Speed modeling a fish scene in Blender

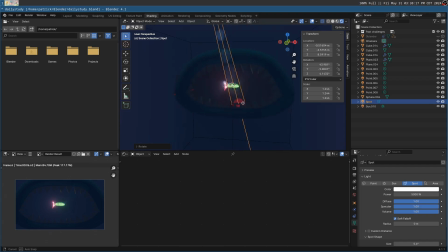24:52 The teeth are still being lit. Rotate it like this. And then I'll make sure this
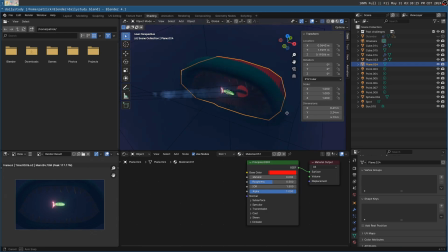All the way rough. Settings. Here, wait, how do we light link it?
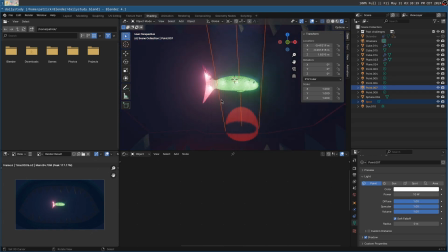25:15 Like this. And select the light. Select the fish.
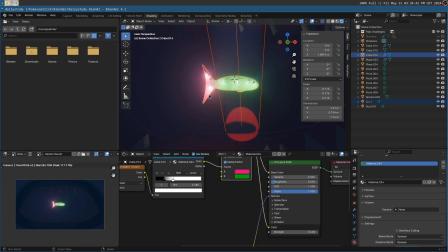25:19 Control L. Link. No, that might be a cycles only feature. Why don't we delete the background then?
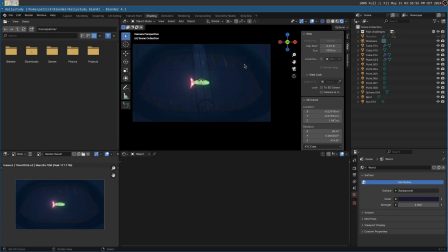25:32 And then we can just have
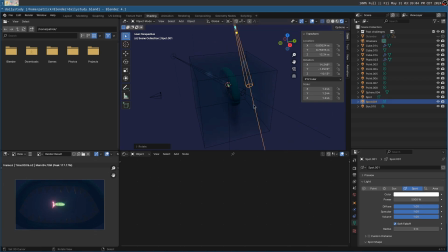25:38 a couple more of these, but just sort of coming down.
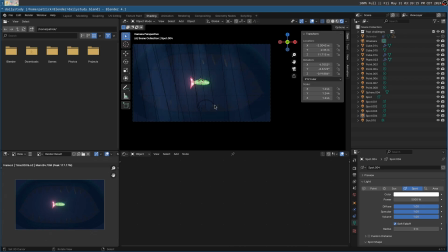25:50 You know, as I guess some artificial caustics. No.
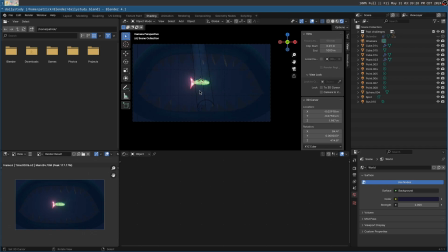Make it bigger.
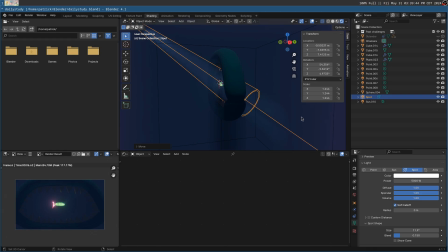26:20 Make it smaller.
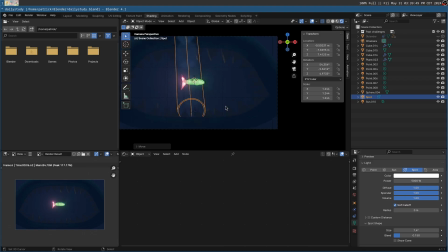Okay, so I think it's clear that this is like a fish.
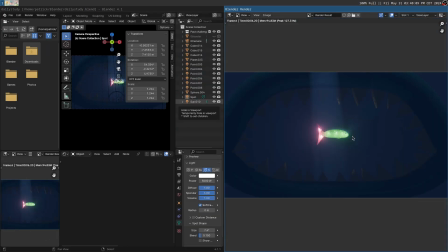26:42 It's a fish, and it's unfortunately gotten itself caught in the jaws of this creature. But I'm not too happy with sort of the composition of the scene.
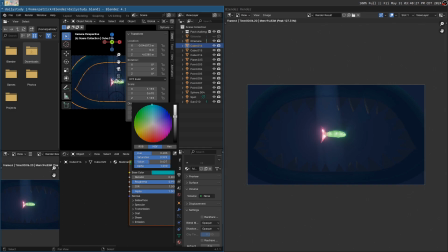26:59 Maybe we can make this a bit more obvious by making it brighter, and the roughness up more maybe. Let's try that.
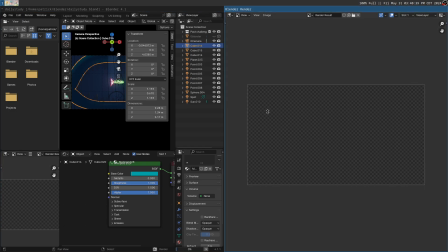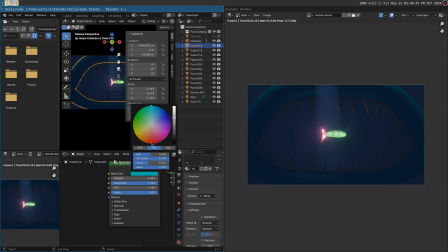27:20 So now the lips are a bit more readable, but I'm not liking that they're just like that teal color.
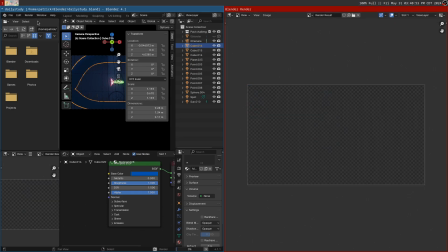27:26 So maybe they should be the same blue as the ocean and just sort of show up as almost a reflection, almost an outline.
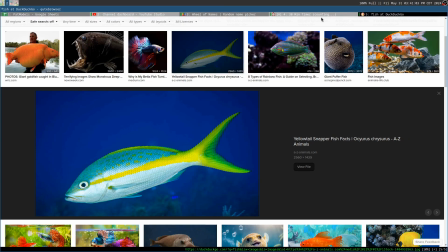27:39 And the last thing that I might try
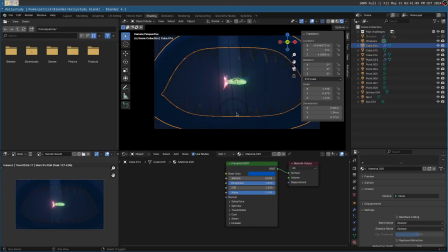27:43 is to go for an NPR look and add a quick, I could add a black outline to this and a white outline to this, but I think I'm actually going to call it good with just the way it is now
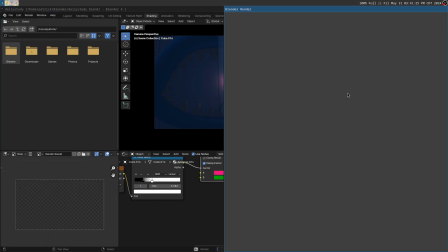28:00 and call this a 30-minute speed model of a fish.
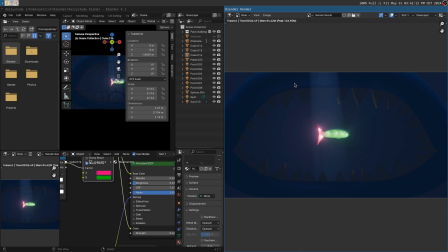28:08 This has been day 12 of my 30-minute speed modeling challenge. Go ahead and leave a like if you liked it, and I'll be back tomorrow with another one.